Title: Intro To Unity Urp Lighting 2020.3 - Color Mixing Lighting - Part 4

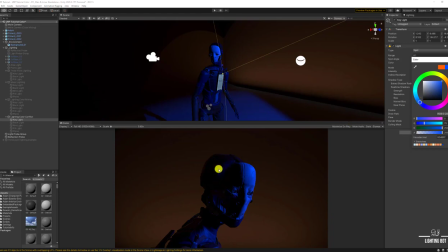And what that does is you lose, again, all shape and all form because of the color.
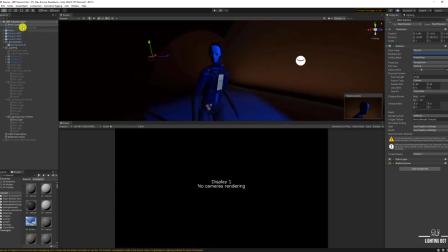So an example would be,
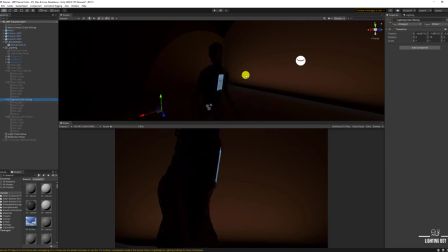if we go back to the color mixing, is here.
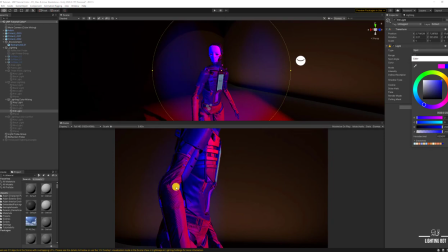If I go back to blue, you can see this is supposed to be like light red, orange. This is supposed to be blue. And if I do white on one of them,
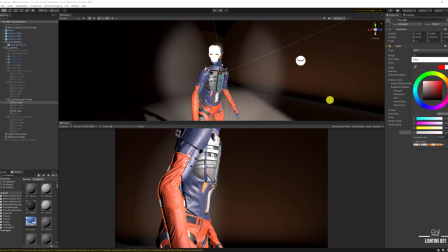you'll eventually see that I'm starting to see the true shape or the colors of the form of the character.
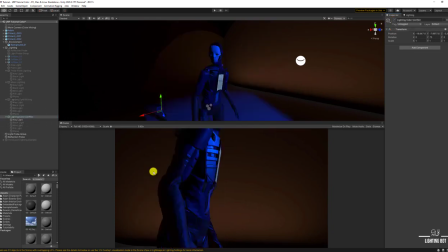And this is essentially what I'm doing here, and this is just one light. Is if you're gonna use some colors, especially if it's the same color
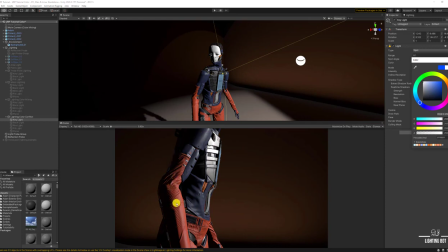or similar range that's on the material, which is red and blue, don't do this.
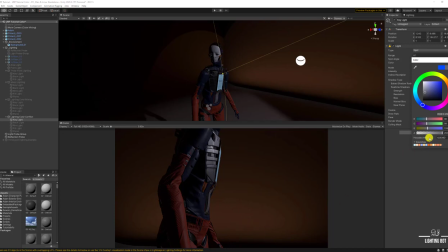Alright. All this does is eliminate everything. You know, it looks like you didn't light the picture at all. It's just black and flat. But what you can do is you can keep it, you know, around the mid range,
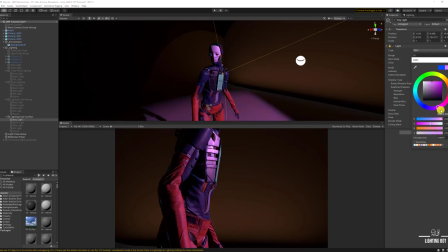and you'll get the color, and you'll see that certain colors that bring out the shape and other colors they don't. So in this context, that's why in the beginning of the tutorial we went with a bit of a light orange or a teal,
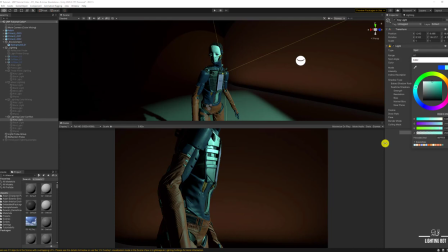because it matches within the range of the material, but we keep it desaturated so it's closer to the white, but it's still a color, right? There's a big difference between actual white and the teal.
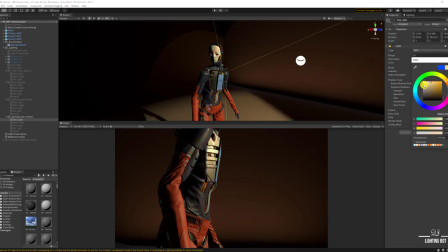There's a big difference between light orange and actual white. You see the true color of the materials. So these are the things I want you to think about when you do your lighting, is what color did I pick?
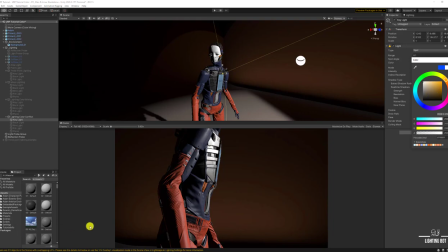Is it too saturated? Is it saturated? Look at the paintings, you know, understand the paintings and
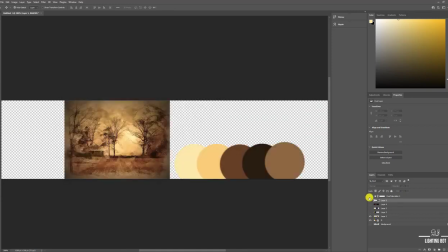analyze it if you need to, and just see what they're doing differently. And that's essentially what you also want to do. So again, if you want to learn more about this and more thoroughly from now on,
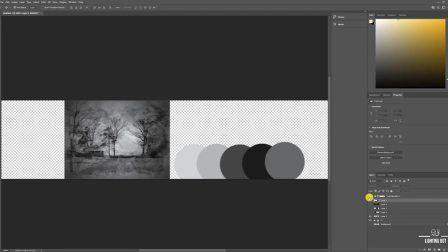you can leave a comment and ask for a mentorship, and you'll get the proper training you need to really understand this. Hopefully this video is short and concise, and it gives you an idea of how to deal with color when you're doing your lighting, be it Unreal or Unity in this case.
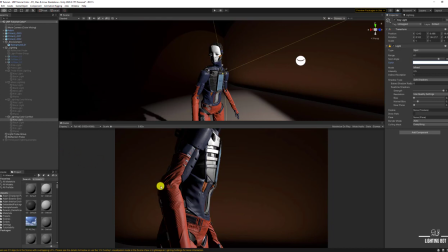Thank you for watching, and have a nice day.